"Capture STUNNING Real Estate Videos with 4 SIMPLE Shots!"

If you've been wanting to take real estate video, but you're overwhelmed with what shots you should be actually taking of the home, then this video is for you.
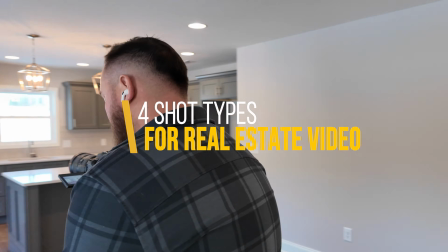7s
I'm going to make it super simple for you by giving you just 4 shots to learn in order to get super clean, timeless shots for real estate videos.
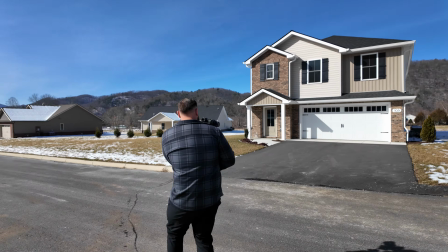15s
Stick around to the end to see the final video that I took from shooting this home.
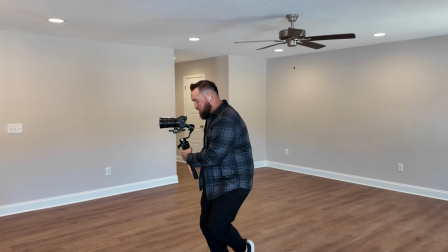18s
These camera movements are not ranked in any particular order, and it is a good idea to try to use a good mix of them, that way you get the most dynamic looking footage possible. Number 1 is just a push in or pull out shot.
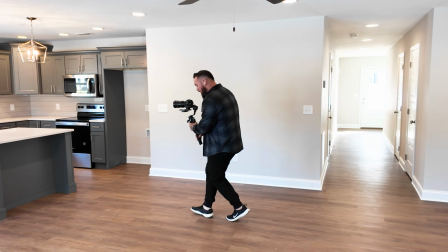30s
This is just a shot where you are not panning or tilting at all, you are just simply locking your gimbal forward and walking towards the subject.
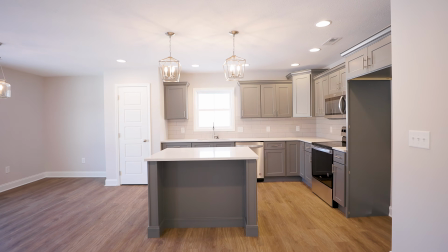37s
I like using this type of shot for establishing shots of the home, showing detail shots of something like a kitchen, and showing simple bedroom shots. Number 2 is the parallax shot, and this is probably the most common shot that I actually use.
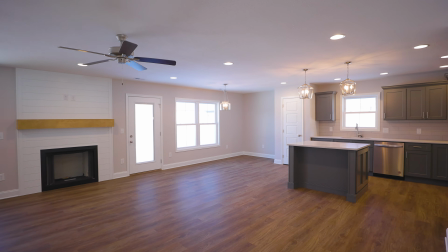50s
This is where you are panning in one direction and your body is moving in the opposite direction.
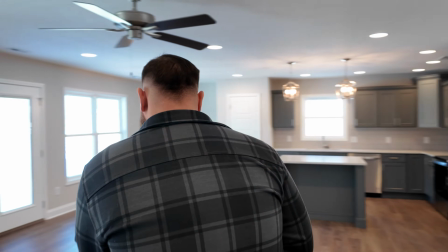55s
For example, here I am panning to the right while I am walking to the left, keeping the subject as the main part of the frame, which gives it that parallax effect.
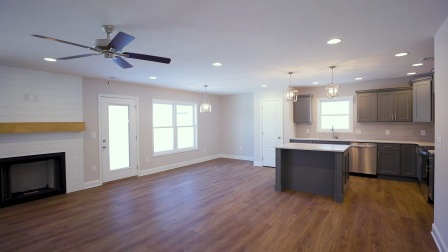63s
This shot is great for revealing areas that open up to one side, like this main living area and this master bedroom. Number 3 is the rising or descending shot.
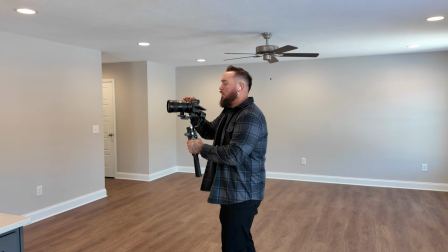73s
This is a shot where you keep your gimbal locked in a forward position, so you are not tilting or panning, you are just simply rising up or descending to reveal a subject.
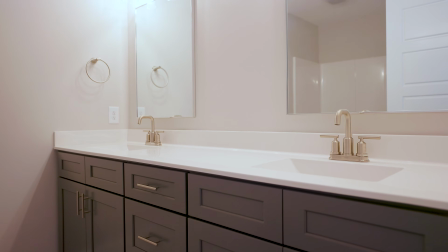82s
I usually use this type of shot for showcasing kitchen islands and bathroom vanities. And number 4 is just a slider shot or a truck shot, depending on how you want to call it.
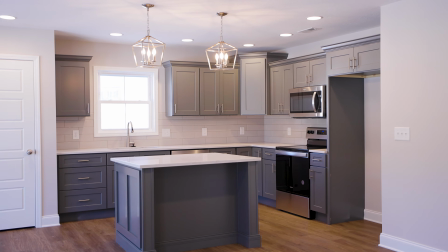92s
This is where you just move from side to side in one direction while keeping your camera locked forward on the subject.
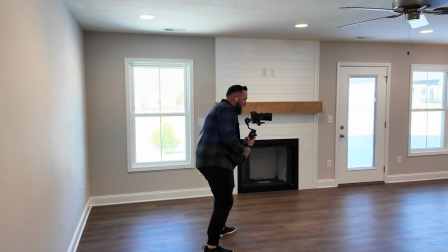98s
So with this shot, you're not turning your camera at all, you're just simply moving from left to right or right to left. And that's it. You can get incredible footage just by using these 4 types of shots. Now I'm going to show you the full edit of this video, and I'm going to label in the bottom left corner which shot types were used.
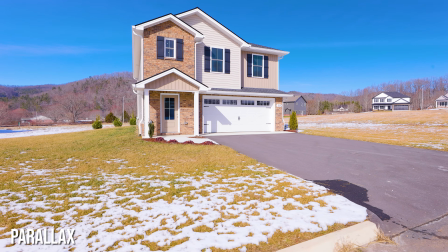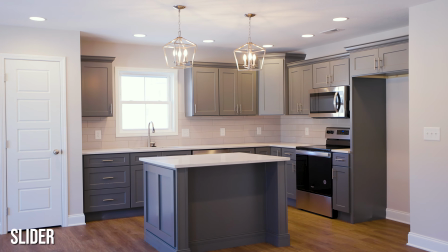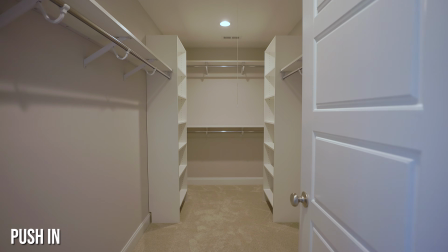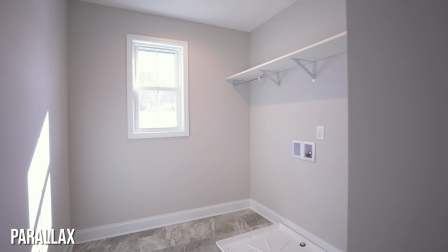Alright guys, I hope you enjoyed this video. If you did and you would like to learn more about real estate video, you can consider subscribing.
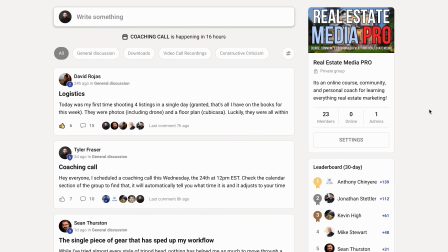173s
Also, if you would like personal coaching directly from me within my community that has access to a full online course for just $35 a month, the link is in the description. That's all I have for now. I'll see you in the next one.